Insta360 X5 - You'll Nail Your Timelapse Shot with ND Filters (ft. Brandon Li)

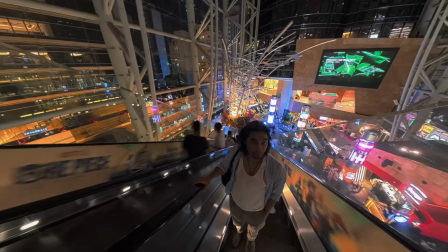If you're looking for some new creative ideas for your 360 camera, this is the video for you. I'm going to take you step by step, showing how I do cinematic camera moves.
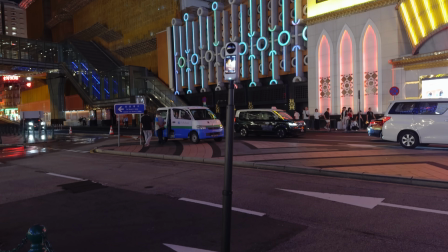All right, so grab your 360 camera and let's get started. First up, let's talk about the gear.
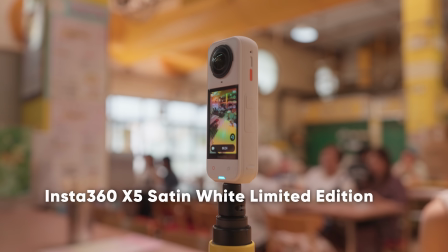I'll be shooting on the Insta360 X5, which shoots 8K video and 11K time-lapse.
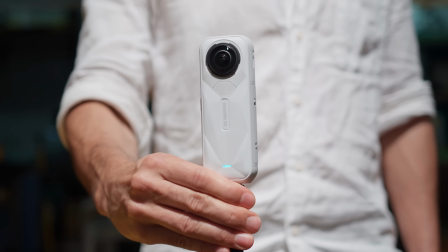And now it comes in satin white, which is what you're seeing here.
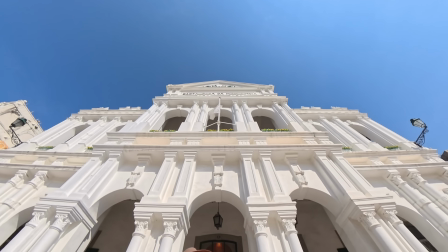I filmed this shot, as well as all the other non-time-lapse shots in this video, at 8K resolution and 24 frames per second.
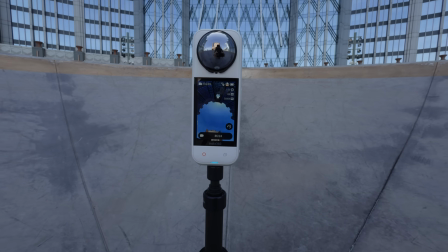I'll also be trying out the new ND filter kit, which reduces the light entering the lens,
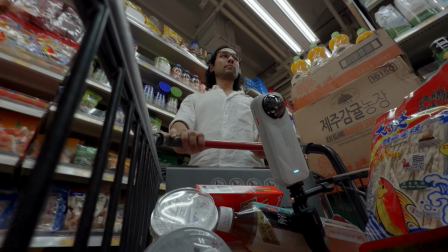allowing me to use slower shutter speeds and get cinematic motion blur.
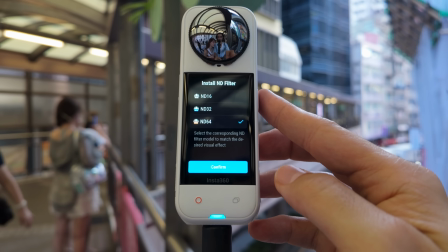They snap on the lens like this, and then the X5 auto-detects them and adjusts its parameters accordingly.
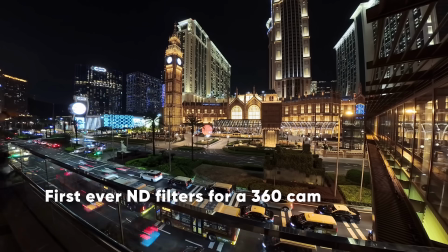There's an ND16, ND32, and ND64.
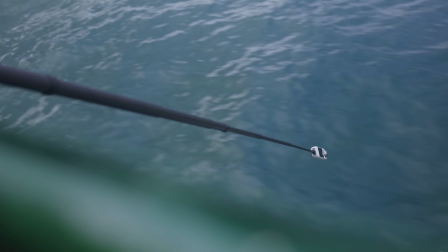Take a look at this shot. See the motion blur on the water?
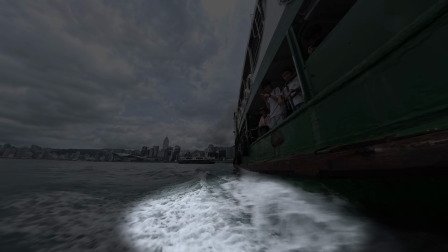It's that motion blur, because of the ND filter, that makes the movement in the shot feel natural.
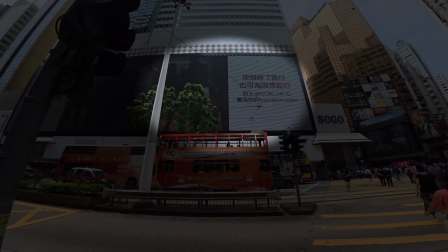Also, you may have noticed before strange flickering on LCD screens like this, and also flickering of lights.
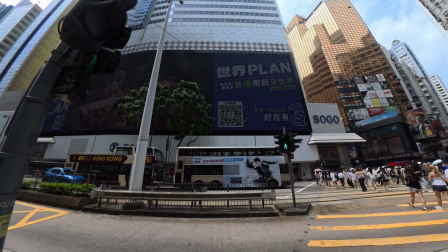Well, if you use an ND filter and fix your shutter speed, it gets rid of all these visual artifacts.
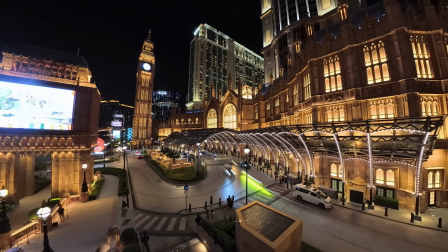360 cameras are great for time-lapse because you don't have to worry about the framing as long as you have a good angle to shoot from.
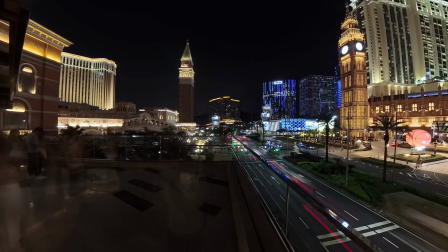But you do need to pay careful attention to your camera settings.
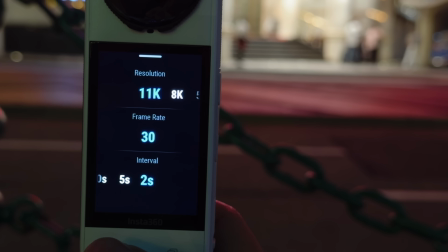For these night time-lapses, I used the 11K time-lapse mode and I shot at 2-second intervals.
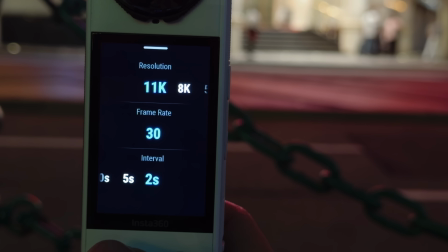This is actually the fastest interval you can shoot at when you're shooting 11K.
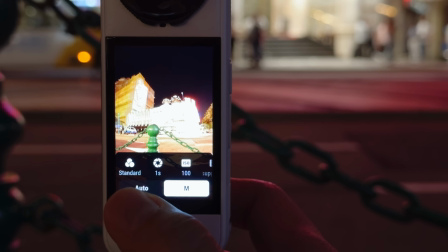I used manual exposure and I set my shutter speed to 1 second, which is half the duration of the interval.
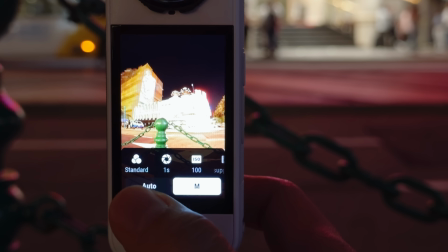So if you're doing a 2-second interval, you want your shutter to be 1 second.
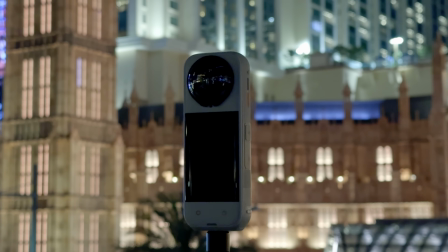I used the ND16 filter on the X5, even though it was nighttime, because otherwise the image would have been too bright, so I just needed to darken it to get the right exposure.
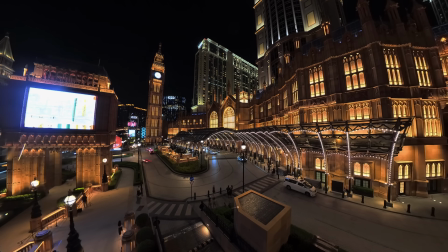And then to bring the exposure back up just a little bit, I adjusted the ISO.
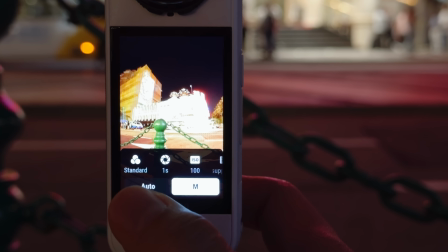So to recap, first I set a 2-second interval with a shutter speed of 1 second, and I used the ND16 filter on the lens.
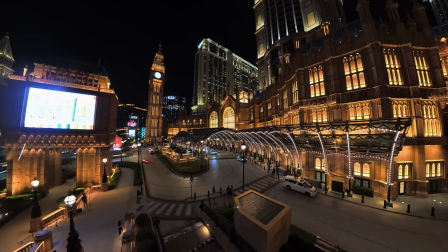And then I adjusted my ISO to fine-tune things and get exactly the right exposure.
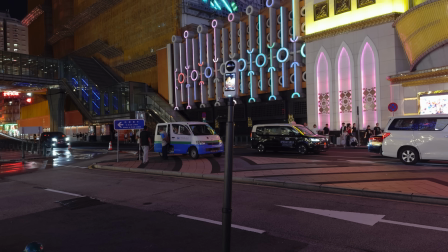Then I just set up the X5 on my extended selfie stick on top of the throw pod, creating an ultra-tall tripod, and I stood back and let the time-lapse go.
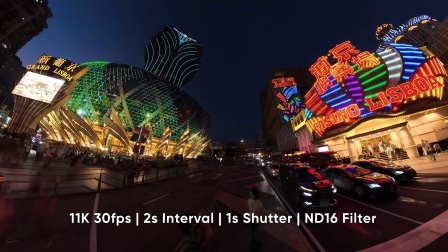The really cool thing about shooting 11K time-lapses is that you have endless ways to reframe the shot since you can zoom in so far to the image.
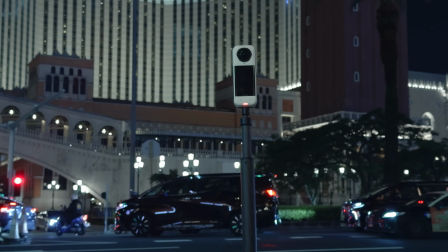If you don't have ND filters or you just don't want to use them, you can still get a really nice looking time-lapse.
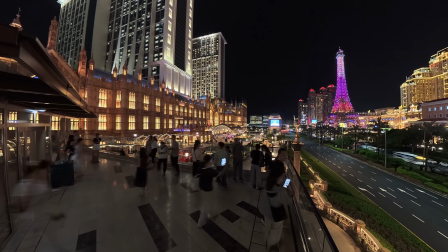You'll just have less motion blur because you'll be using a faster shutter. Here's another time-lapse I did without an ND filter.
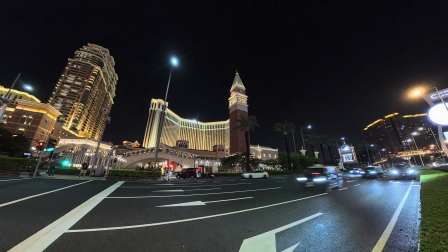There's still a lot of blur on the cars because they're moving fast. There's just less blur than I would have gotten if I was using the ND.
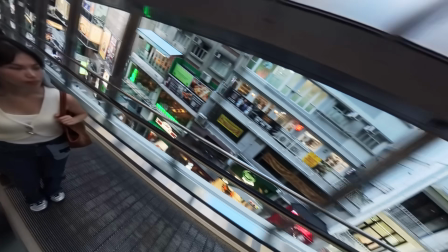Time-lapses aren't just for cityscapes. To create this Escalator time-lapse, I used the 5.7K mode,
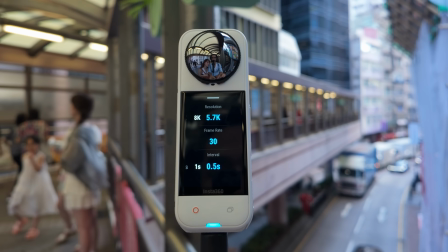which allows a faster half-second interval, and I used the ND64 filter this time.
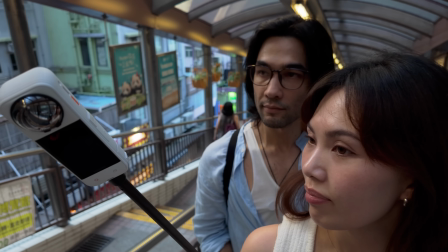Then I stood behind Kobe on the escalator, and I used her body to hide my hand that was holding the stick.
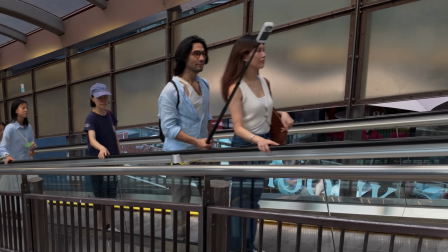And then we just held perfectly still, and the X5 recorded 2 shots every second, and this is the resulting time-lapse.
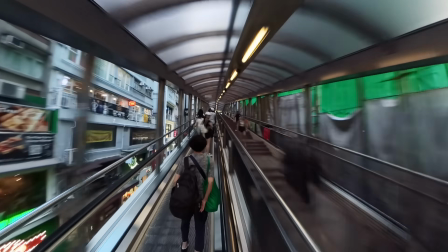The reason I wanted to use a half-second interval here is because it gave me a much longer time-lapse for the same amount of time recorded.
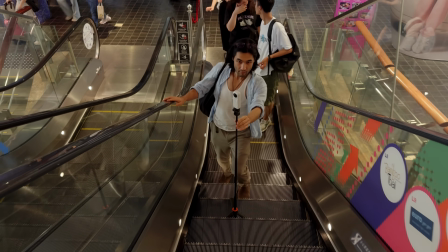Here's another version of the same kind of time-lapse, only this time I used a mini tripod and set it down on the steps in front of me on the escalator.
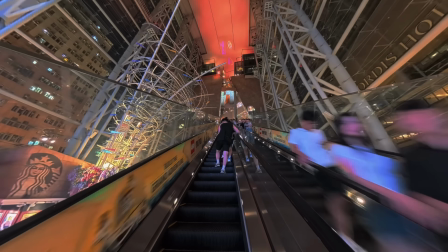And this is the resulting shot.
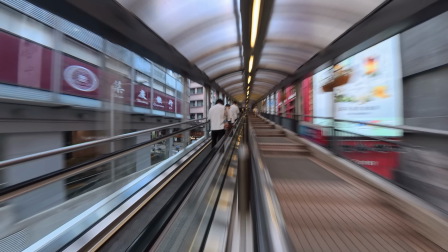If you want a much more dramatic time warping type of effect, go ahead and use the 11K mode and the 2-second interval on the escalator.
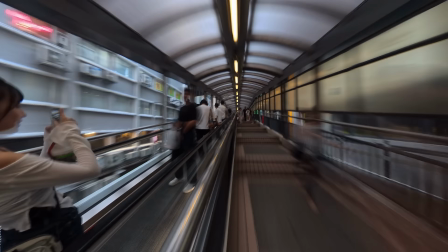The results are going to be pretty wild, but your time lapses will also be really short.
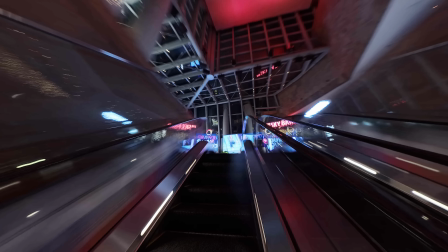But you can actually use each shot twice, once facing yourself and once facing away from you.
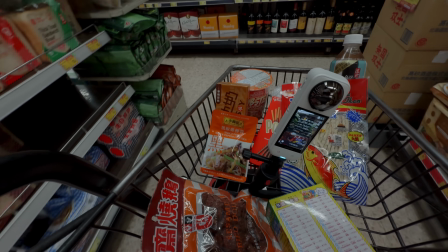Here's one more fun time-lapse idea using a supermarket shopping cart.